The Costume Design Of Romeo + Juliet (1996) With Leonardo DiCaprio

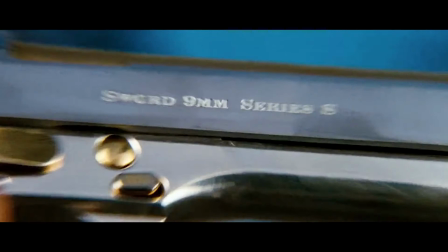8:02 And then you obviously have Benvolio, played by Dash Mihawk,
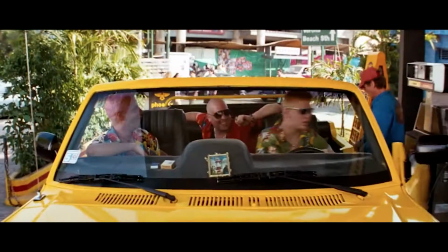8:05 with this green oversized Hawaiian shirt printed with leaves and saints,
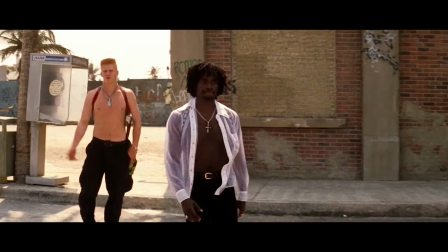8:11 or I can't really tell, make it out that much, but he's got some black straight cargo pants and then some black trainers on bottom.
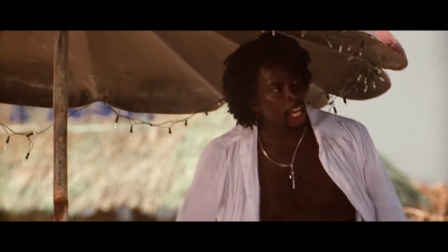8:19 And all the looks, I think, are really good and executed very well.
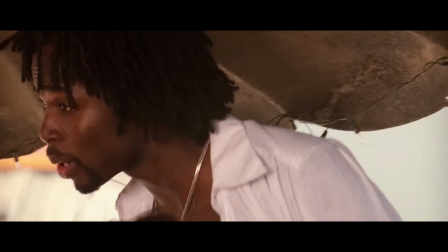8:24 You can definitely tell that it's a lot more relaxed and a lot more carefree than the Capulets.
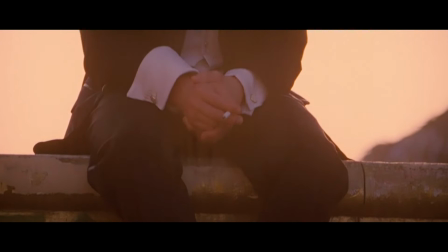8:30 I think the Capulets are a lot more serious, and the Montagues look a lot more playful in a good way.
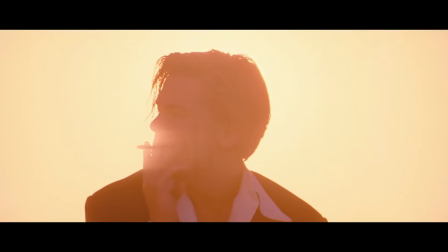8:35 And then obviously you have Romeo, played by Leonardo DiCaprio, who is also a rejection of not only his parents,
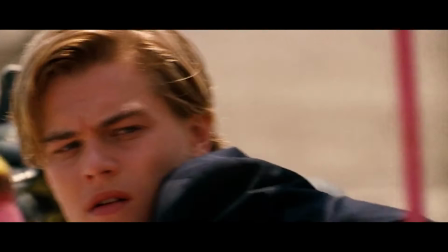8:41 but his like brothers of the Montague family.
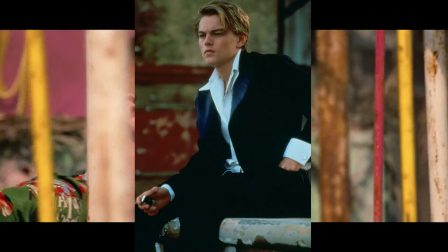8:46 So in the first scene that you see Romeo, he is in a somewhat relaxed black suit with a
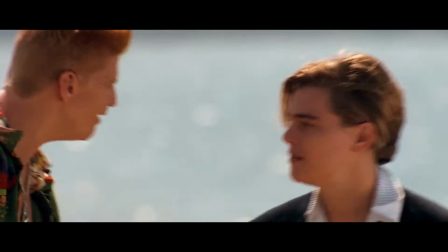8:53 widespread peak lapel and a French cuff shirt with these wide collar points.
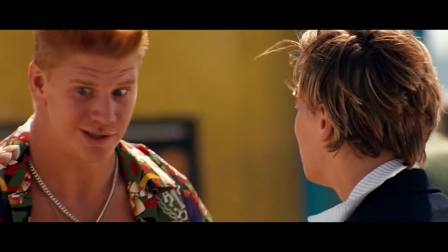8:59 And it's definitely a step away from the Montague family because obviously he's not wearing a Hawaiian shirt
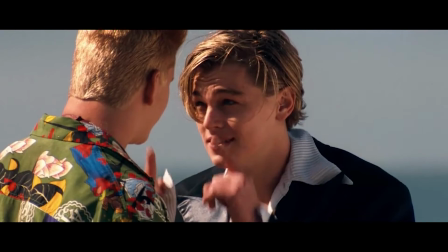9:05 and he's not as oversized, but he definitely is looking very disheveled.
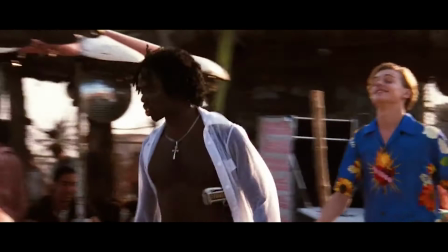9:10 And the next scene we see him in, he is in this blue Hawaiian shirt with a burning heart and some sunflowers.
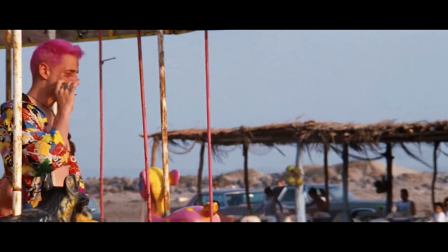9:17 When everybody thinks of Romeo and Juliet from Baz Luhrmann, they think of this Hawaiian shirt.
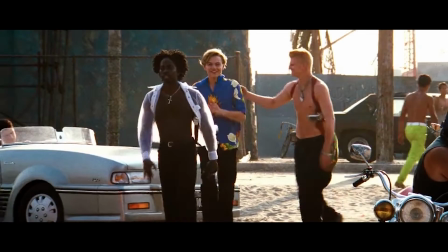9:21 I mean, it is so beautiful. And with that button up, he is wearing these black slim straight dress pants and some black dress shoes.
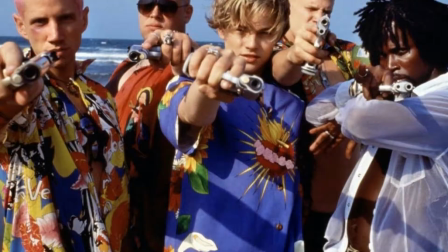9:29 This look might be my favorite out of all his looks because the shirt is just so classic. I mean, it's the
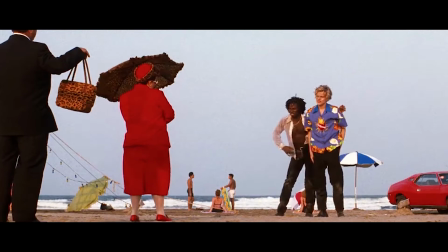9:37 number one thing you think of for fashion when you think, or for costume design when you think of Romeo and Juliet.
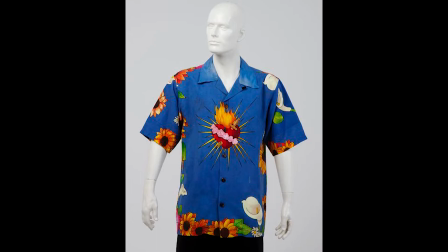9:44 For the print of the blue Hawaiian shirt, it has a burning heart in the center of the shirt with roses going across the heart and then a dagger going into it, which kind of is like an allusion of what's going to happen to Romeo himself.
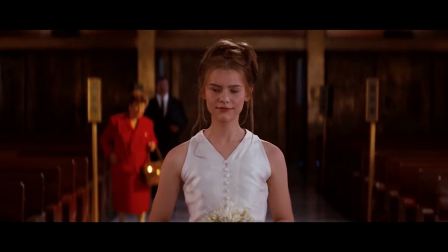10:00 So for the next outfit we see
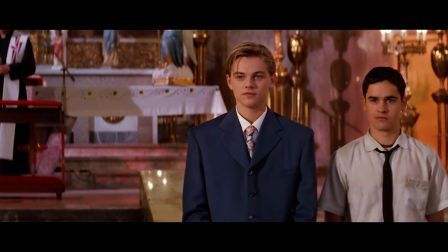10:04 Romeo in, it is this blue Prada three-button suit, custom made from Prada.
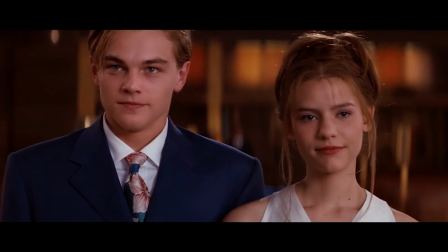10:11 The suit is this somewhat relaxed feel, not too oversized, but just a nice relaxed feel.
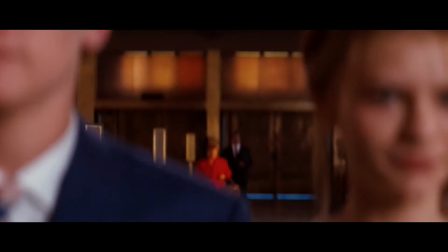10:17 And then underneath he has a stand collared shirt, white button up with this teal and salmon tie,
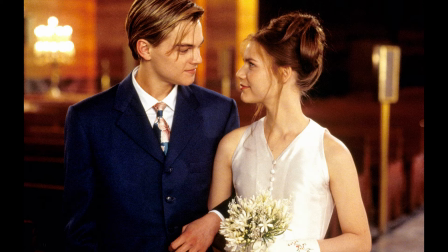10:26 and it has those salmon colored flowers, which is a nod to his Montague family, obviously.
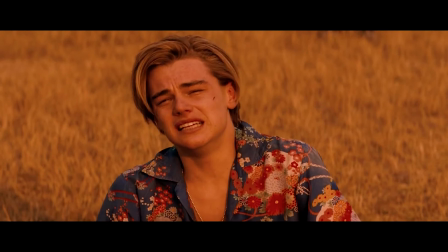10:32 And then next up we have this blue Hawaiian shirt that has this multicolored floral print.
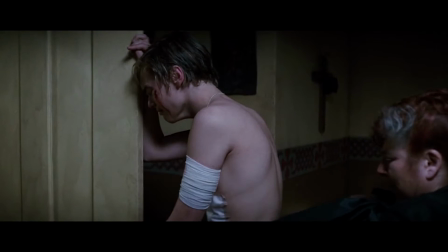10:40 Also, shout out to Friar Lawrence, who gave him this second Hawaiian shirt, and also,
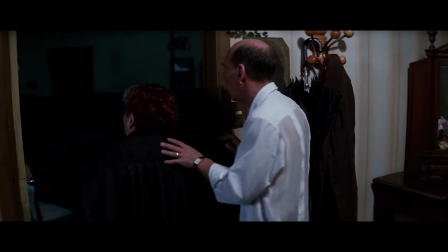10:46 little side note, for wearing that sheer back button up that was that white
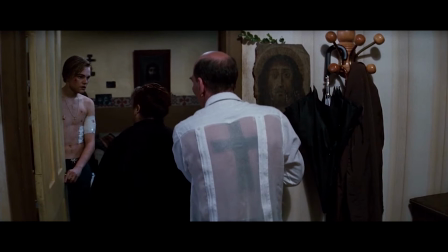10:52 collared shirt with the sheer back to show off his amazing back tattoo of that Celtic cross. Thought that was sick. Anyways, back to Romeo. He is wearing the blue Hawaiian shirt that Friar Lawrence gave him, which has this gorgeous, like,
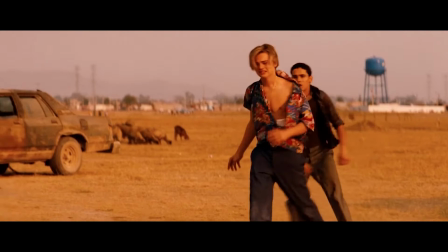11:06 almost cherry blossom looking floral print with these just yummy looking colors.
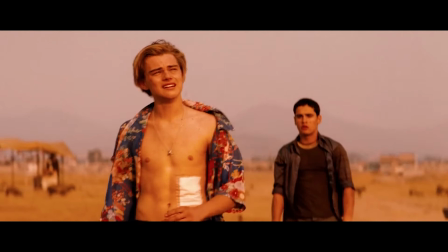11:12 And he is still wearing his Prada dress pants, somewhat slim, I would say, maybe a little bit relaxed.
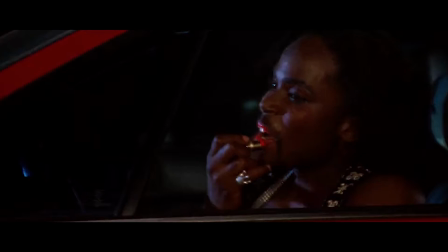11:18 Now, last off is Mercutio, who is only seen in, I think, 3 scenes of the movie,
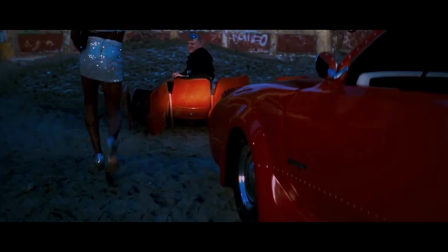11:23 and I should note that he is not a Montague or a Capulet, but he does side with the Montagues,
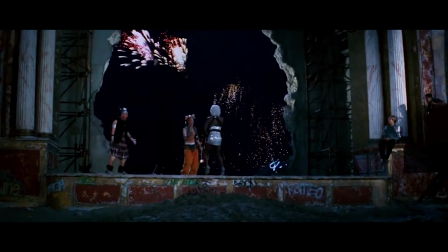11:30 and he is Romeo's best friend. Now, Mercutio is first seen in a women's wear outfit.
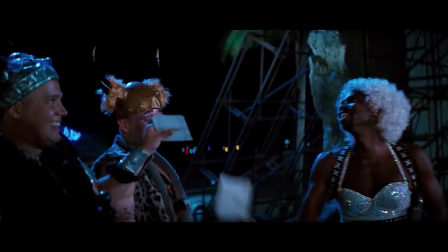11:35 He is dressed in drag.
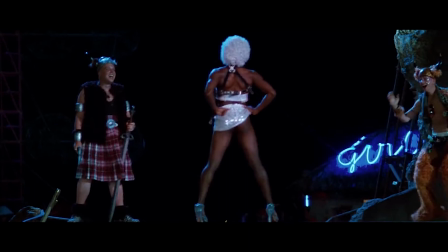11:38 I think Mercutio's character and Baz really push the MTV generation with this scene, because
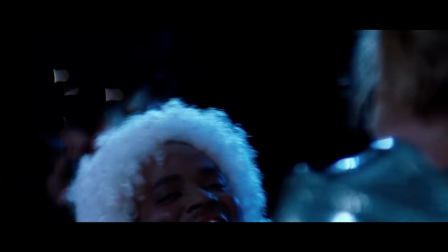11:47 he's wearing women's clothes, and I think it pushed like the youth to wear women's clothes, or maybe pushed boys to dress more flamboyant and colorful.